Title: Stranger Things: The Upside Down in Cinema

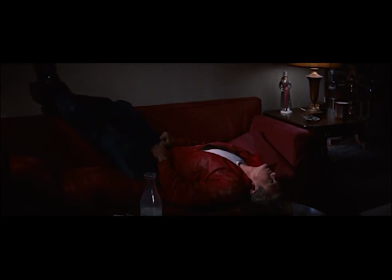(4:15)
Alternatively, upside-downness can also show how characters change in response to their world.
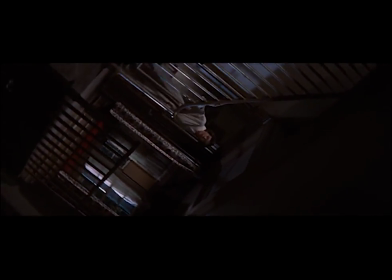(4:21)
This shift is most apparent in the literal inversion of the camera.
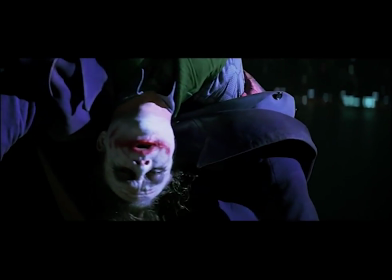(4:26)
In one of the final scenes of The Dark Knight, Batman has beaten the Joker, physically leaving him dangling from a skyscraper.
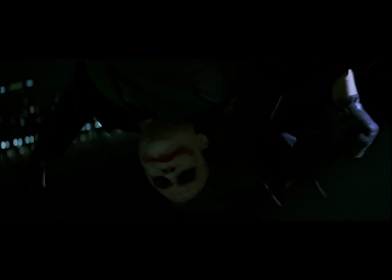(4:33)
Batman right side up and the Joker upside down, visually showing that our hero has the advantage.
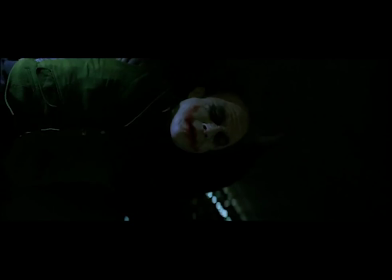(4:39)
The game is up, yet Joker still laughs, explaining that the game isn't quite finished.
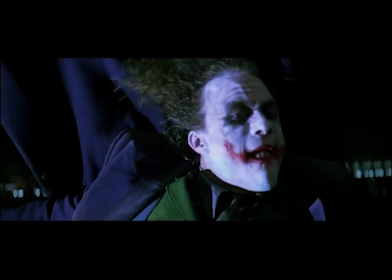(4:46)
The camera rotates, reflecting that the Joker, while still inverted, is not defeated.
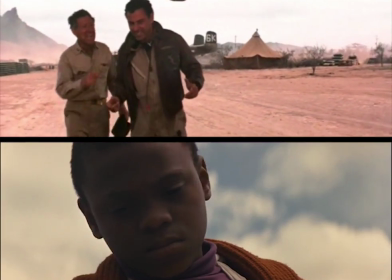(4:51)
A similar technique appears as a trope in M. Night Shyamalan's Unbreakable and Mike Nichols' Catch-22,
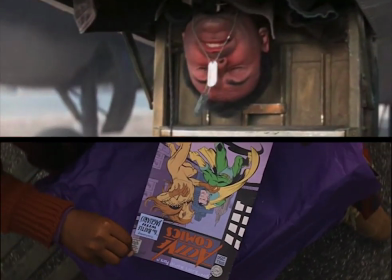(4:59)
where inversion is used to illustrate that a particular character's worldview has changed.
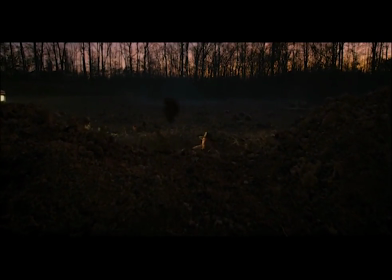(5:06)
The Upside Down in Stranger Things is part of a long-standing and ongoing cinematic conversation with inversion.
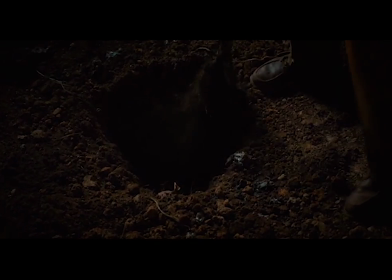(5:12)
What's awesome about Stranger Things is that they bring all these strategies into play in Season 2, Episode 4.
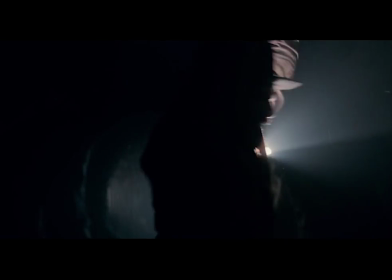(5:19)
After the first season, the Upside Down feels visually familiar.
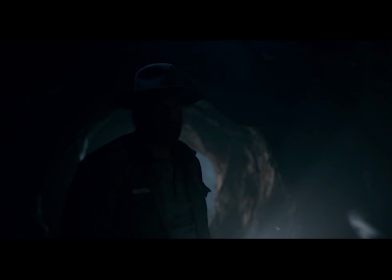(5:23)
The use of an eerie palette swap and an ash-filled atmosphere shows that we've returned to our favorite netherworld. But as Hopper digs his way into the Upside Down, finding a new entrance into the unfamiliar, the camera reminds us that we still understand so little. Even what has become so familiar about the Upside Down is suddenly turned on its head.